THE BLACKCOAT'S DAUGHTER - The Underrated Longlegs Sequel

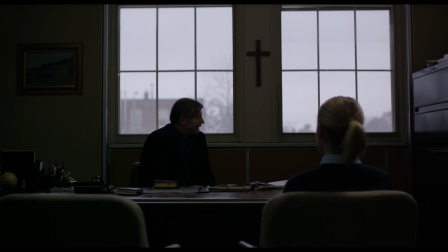(16:23)
But making this even more sad is that from the interaction between the two, you get the sense that she values the connection to Father Brian more than he does.
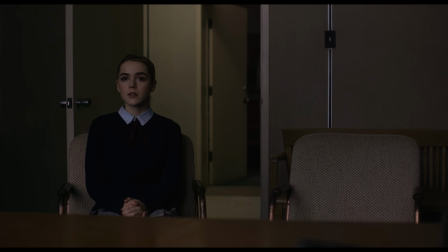(16:32) I mean, I just wish you could stay and see my performance. That's all.
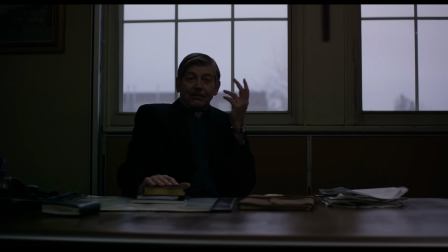(16:38) Well, I'm sorry, but this time it just can't be helped.
Kat is deeply alone, and to watch as this horrible,
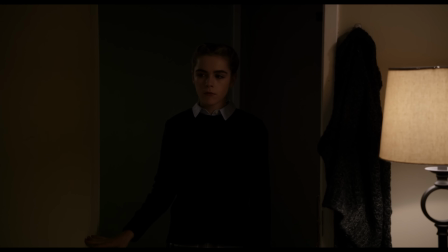(16:47)
dark being swoops in to take advantage of her being especially vulnerable because of what's happened to her parents
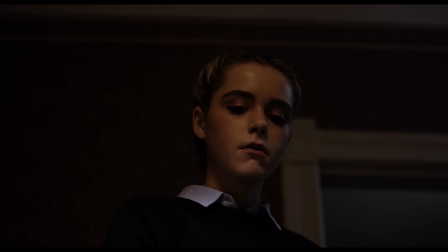(16:53)
and bring her under his wing to ultimately commit horrible acts is as unsettling as it is tragic.
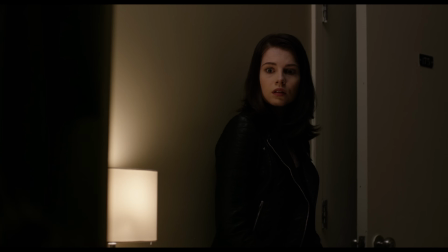(16:59)
Kiernan Shipka's performance as Kat is honestly one of the creepiest possessed performances I've seen in a long time,
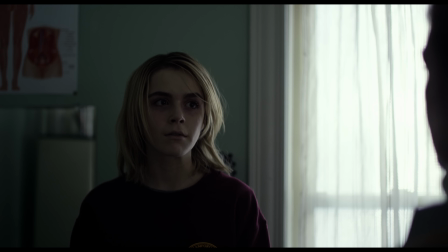(17:07)
and it's almost entirely because of how good she is at making this horrific, uncanny expression.
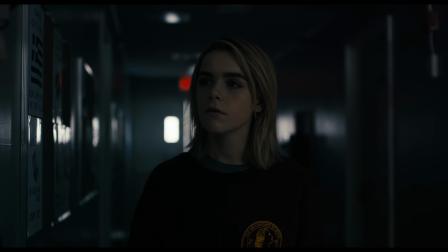(17:13)
She is so good with her face and subtly twisting her expression to feel like you're getting
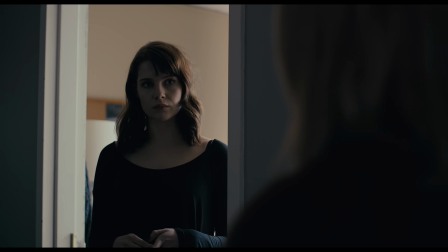(17:18)
caught off guard by looking straight into the face of someone who's been touched by the darkest pits of evil, with these bone-chilling grins that get worse and worse as things go on.
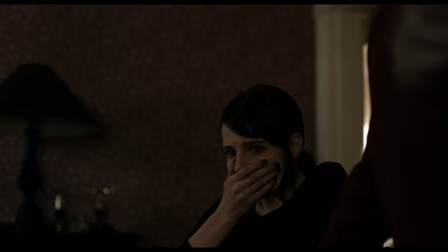(17:27)
Particularly this moment after Kat throws up at the table where she snaps back at one of the nuns and then just stares at her like this.
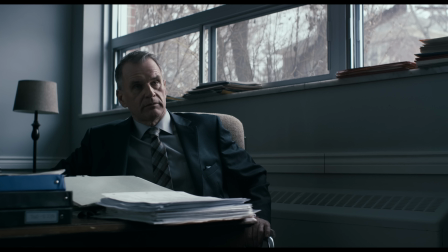(17:34)
It's scary as shit. Even though we didn't see much of any of Kat's personality prior to this all happening,
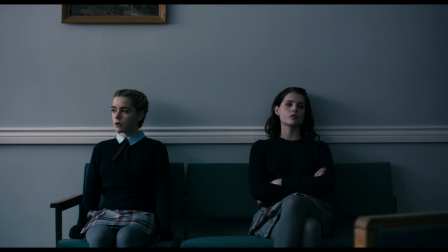(17:40)
she seemed very quiet and shy and probably conducted herself right in line with the rules,
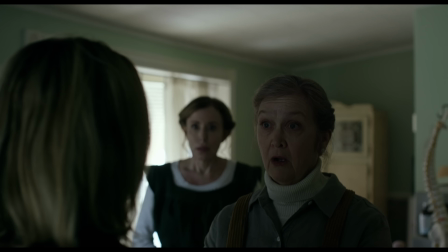(17:45)
so seeing her become more like this as the movie goes on is quite the shift.
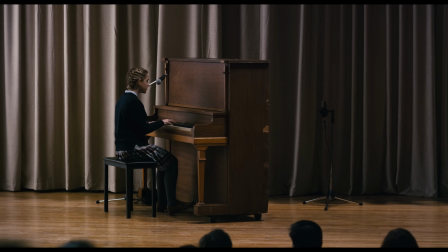(17:50)
Her on-screen presence goes from one that elicits nothing but sadness and compassion to one that makes your fight or flight instincts kick into overdrive,
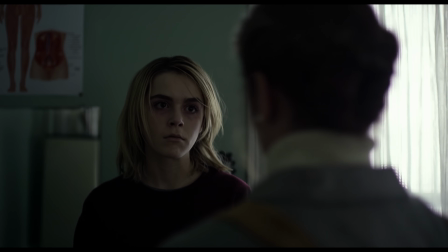(17:57)
and the way she's able to do that with such a quiet performance is really impressive.
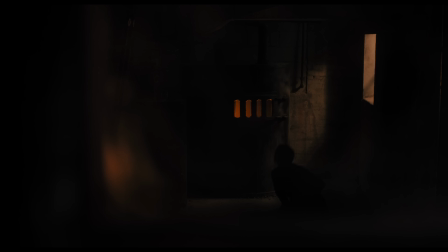(18:02)
That's not to mention her physicality during the scene where Rose finds her in the basement,
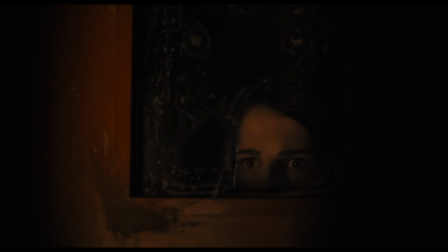(18:06)
which is the big turning point of the movie where Kat finally gives herself over to the devil after being shown that he's the only one who's willing to care for her.
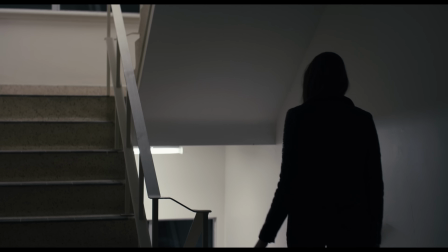(18:14)
The whole build up to this is really creepy, with Rose walking through the building all by herself and going down into the dingy
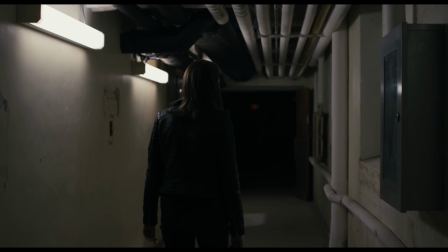(18:20)
basement lit by fluorescent lights before being met by a scene that would have me turning heel in a heartbeat.
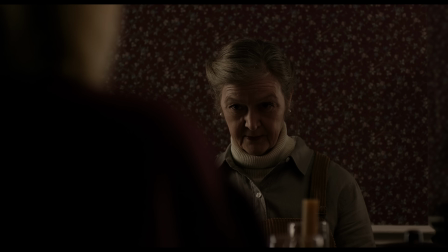(18:26)
I also really appreciate the pace at which they reveal certain parts of Kat's strange experiences through the day,
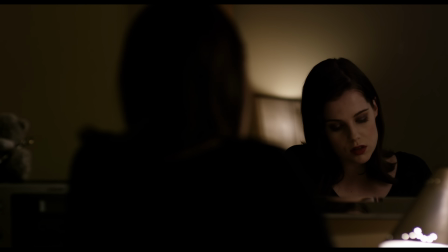(18:31)
where the first go around we witness many of them from Rose's perspective, so we don't actually see what's going on,
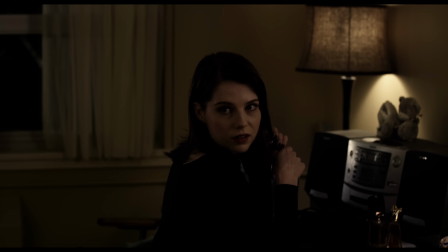(18:37)
and they wind up feeling more awkward than anything. Like during the scene where Rose is messing with Kat by saying that the nuns are devil worshippers and Kat starts crying, and you start wondering like, damn, is she really getting that upset over this? But then later on, when we get the scene again from Kat's perspective,
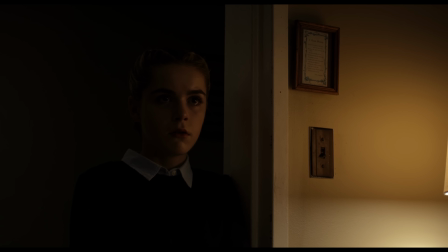(18:54)
we see that the reason she was crying was because her perception was beginning to distort in really unsettling ways.
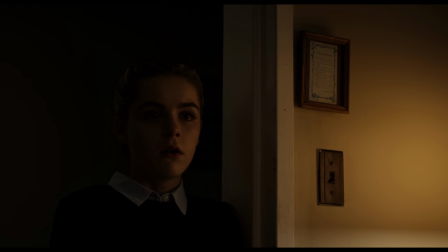(19:02) Next time, check their eyebrows. Totally fake.
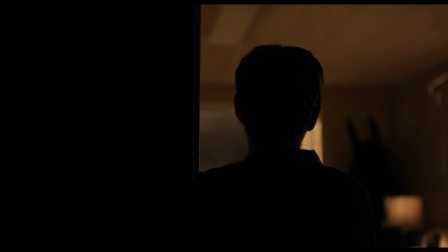(19:08)
Rose's voice sounds strange and wobbly. She's beginning to see the shadow in the corner of rooms. everything is starting to shift in a really upsetting manner,
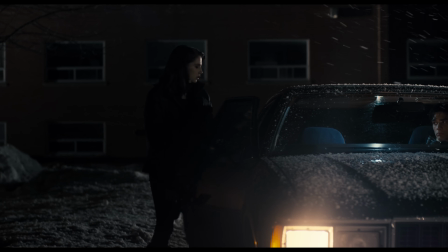(19:16)
and that reframing of this moment is great. Another thing that gets recontextualized is that right after Rose left Kat on her own,
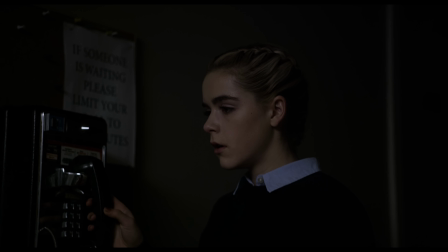(19:24)
Kat took a phone call in the hallway, and we don't know what it was until much later on.
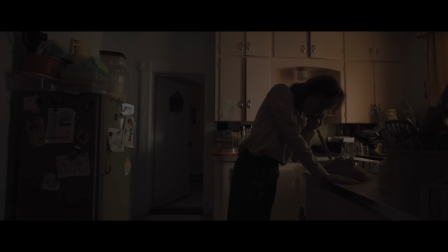(19:29)
When I made my video on Longlegs, I talked about how I didn't like the voice on the phone at the end of
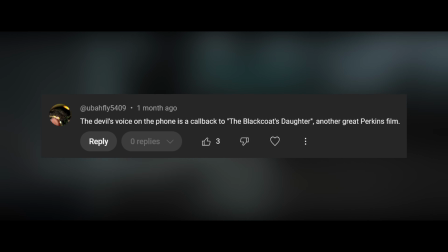(19:33)
the movie, and someone pointed out to me that it was actually just a reference to the Blackcoat's Daughter,
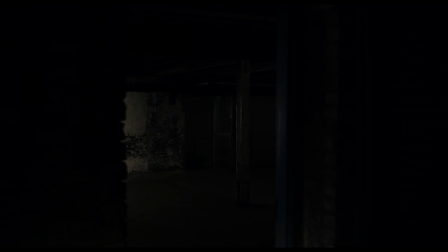(19:38)
tying the two movies together, and now I see what they meant by that.
You can stay here with me.
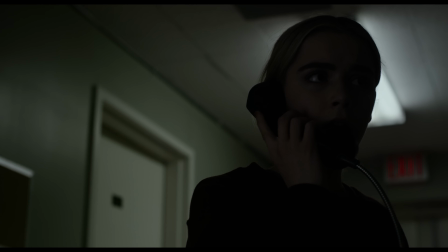(19:46)
This phone call comes at a time when the devil feels that Kat is the most open to this sort of manipulation it's hoping to use.
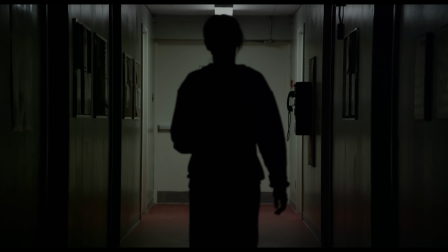(19:53)
It calls her right as she's being left alone again,
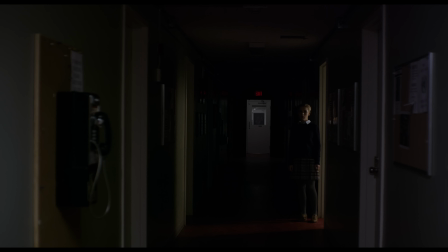(19:56)
and talks about the people doing it in a way that probably doubles down on the feelings that Kat's having towards them right now.
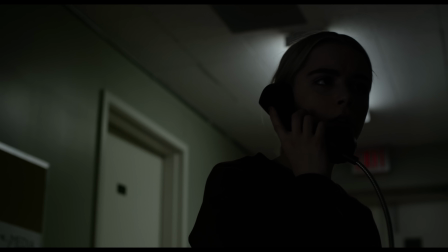(20:06)
Now, another angle to all this that I really like is that Rose didn't leave Kat for selfish reasons.
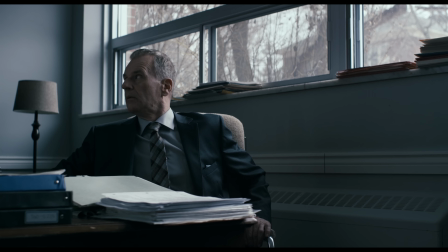(20:12)
That's one of the important things here. The principal is leaving probably because he has plans with family, and the same can be said for Father Brian.
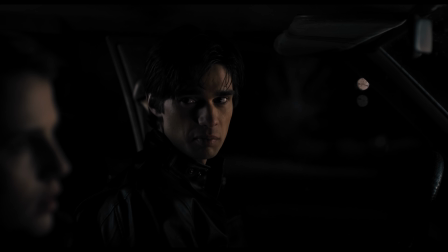(20:19)
Rose leaves Kat on her own because she needs to go have a talk with her boyfriend about a situation they may have gotten themselves into,
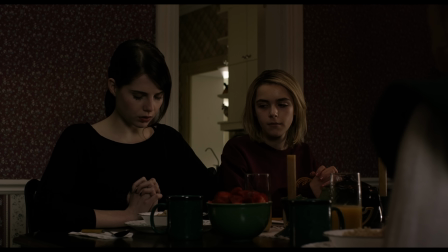(20:26)
and her parents aren't here because they're dead. It's not like anyone in the movie is overly horrible to Kat at any point.